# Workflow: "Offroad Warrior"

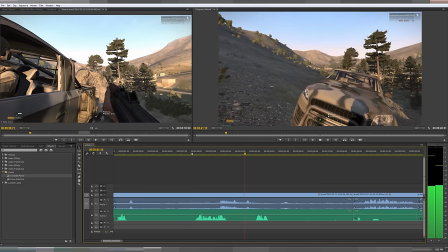Rocket was just launched. I wonder if it's at us. Oh, nope.
Oh, is that the town? So that's the setup, and here's the punchline.
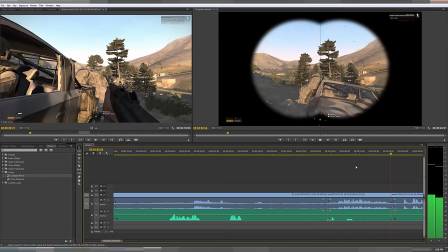That was a very cavalier way to wonder if a missile is heading our way.
So, I'm going to do the same thing that I've shown you before.
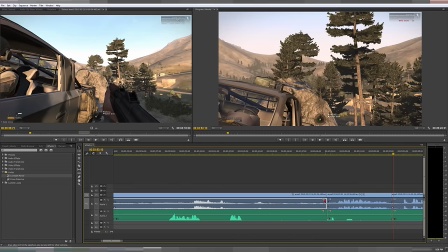I'm going to take it in and put it into this clip. Because it looks pretty hokey just jumping to a different clip completely. I mean, I do it sometimes, but it looks pretty hokey to jump for a single one line and then jump to another clip.
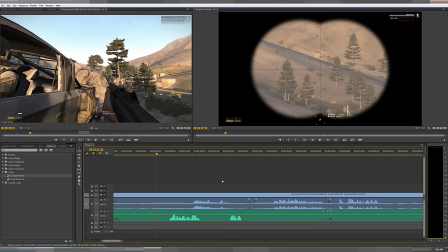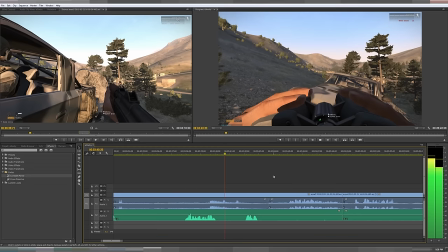Rocket was just launched. I wonder if it's at us. Oh, nope. Oh, is that the town?
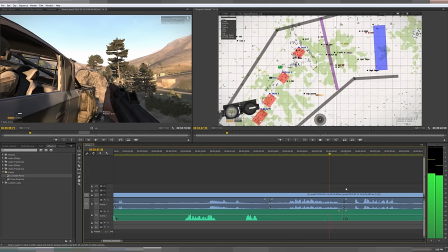That was a very cavalier way to wonder if a missile is heading our way.
So that sounds good.
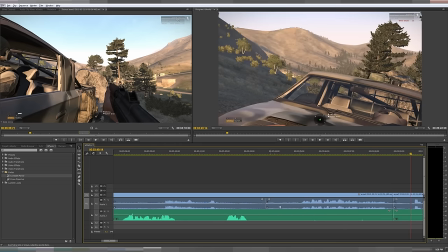I like to sort of pause here. It gives them time to think of the punchline.
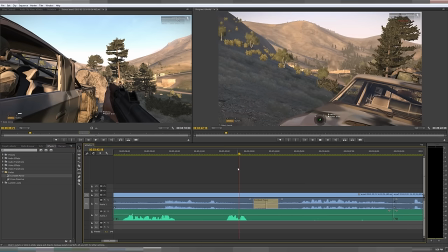Town.
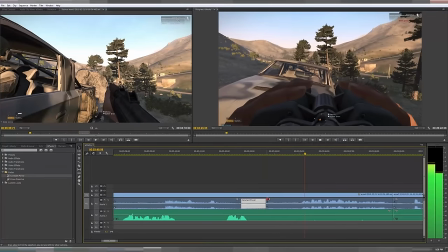The town. That was a very cavalier way to wonder if a missile is heading our way.
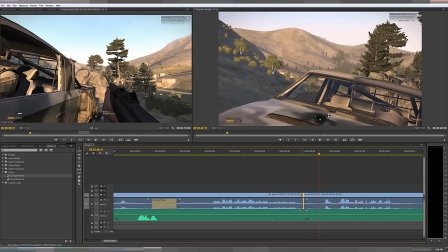I just need some breathing room on this side.
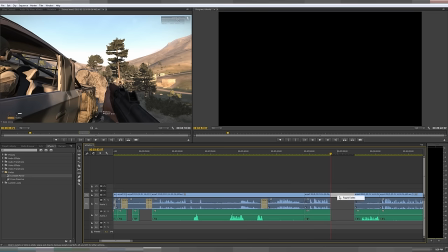Now, this part here is nonsense right now. Who's Alpha? You know, I'll let you listen to it.
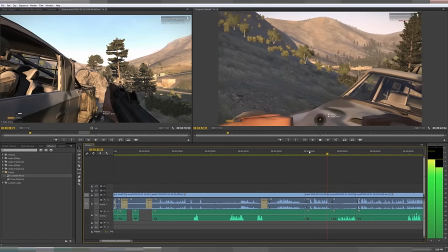Command Alpha's about 60% effective. Who's Alpha? That's Alpha.
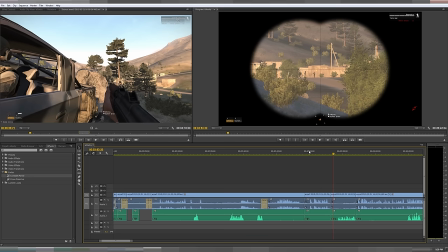But the reason I'm putting it there is to not so much highlight that Alpha is 60% effective. It's to instead foreshadow this shot and some further ones
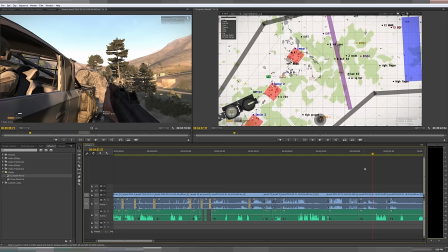right here where Alpha is falling back because they're starting to lose their effectiveness and they're just going to get wiped out if they stay there.
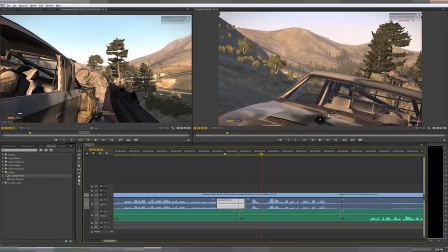Now, right here, I'm trying to bring it in close. All right.
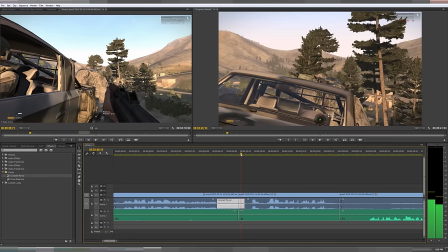Try to retain some of that breathing room, but bring it in close so that it's not too much breathing room.
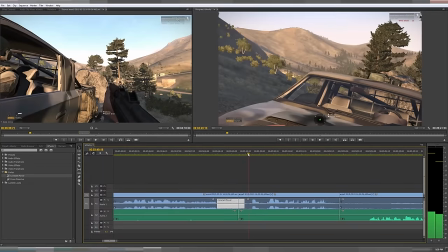The problem is that my mouse moves here. So what I'm going to try to do is bring it in real close. I'm going to bring it in so close that the audio squelch for the microphone will actually be in the different track.
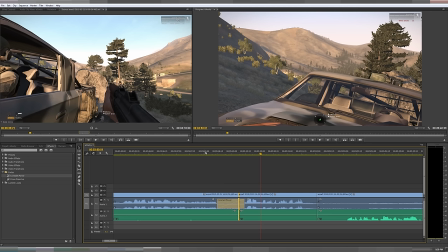And maybe it'll sound bad, but, well, you know, we're editing. We're curating sort of an experience here. If we don't like it, we can change it. It's not live.
Away.
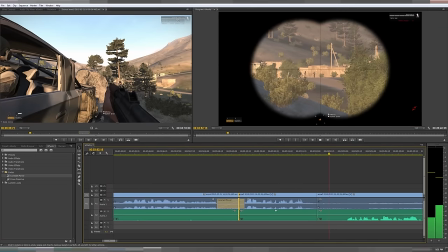Command Alpha is about 60% effective.
Okay, I don't like that at all whatsoever. So what I'm going to maybe do is remove this video and stretch in this.
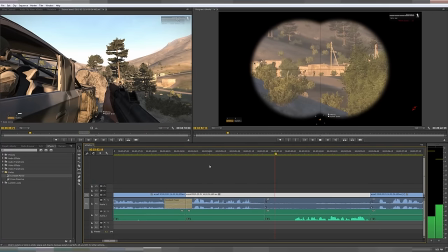Command Alpha is about 60% effective. It looks like people in the first cache might be falling back.
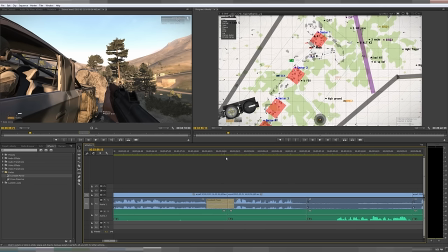Okay, I'm starting to like that. I just don't like the beginning here now.
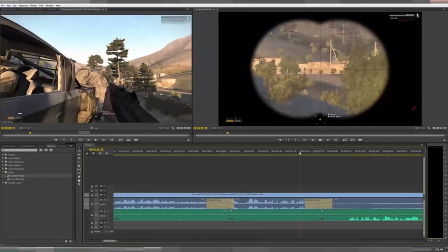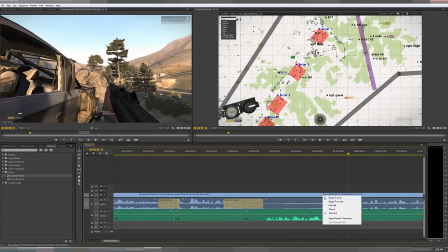Command Alpha.
Okay, I'm liking that. Just needs a little breathing room here. Oops. Trim out.
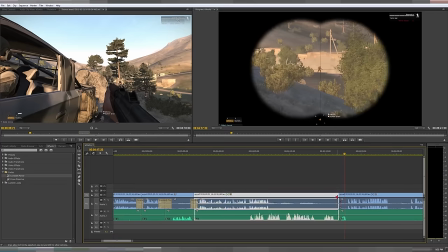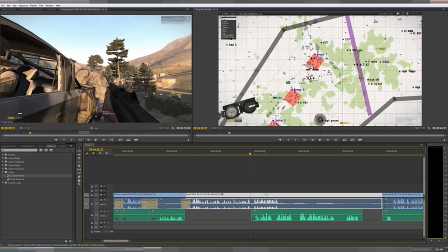So I like what I'm doing here with my mouse. That I'm circling areas while I'm speaking, but it's tied to the soundtrack here. So again, I'm going to desynchronize the video and sound to sort of make it so I'm not speaking over this person,
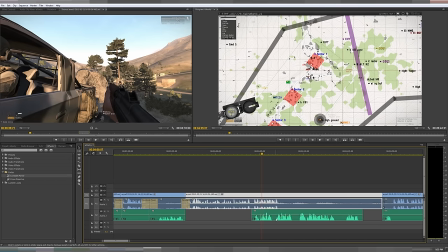but we're both completely intelligible.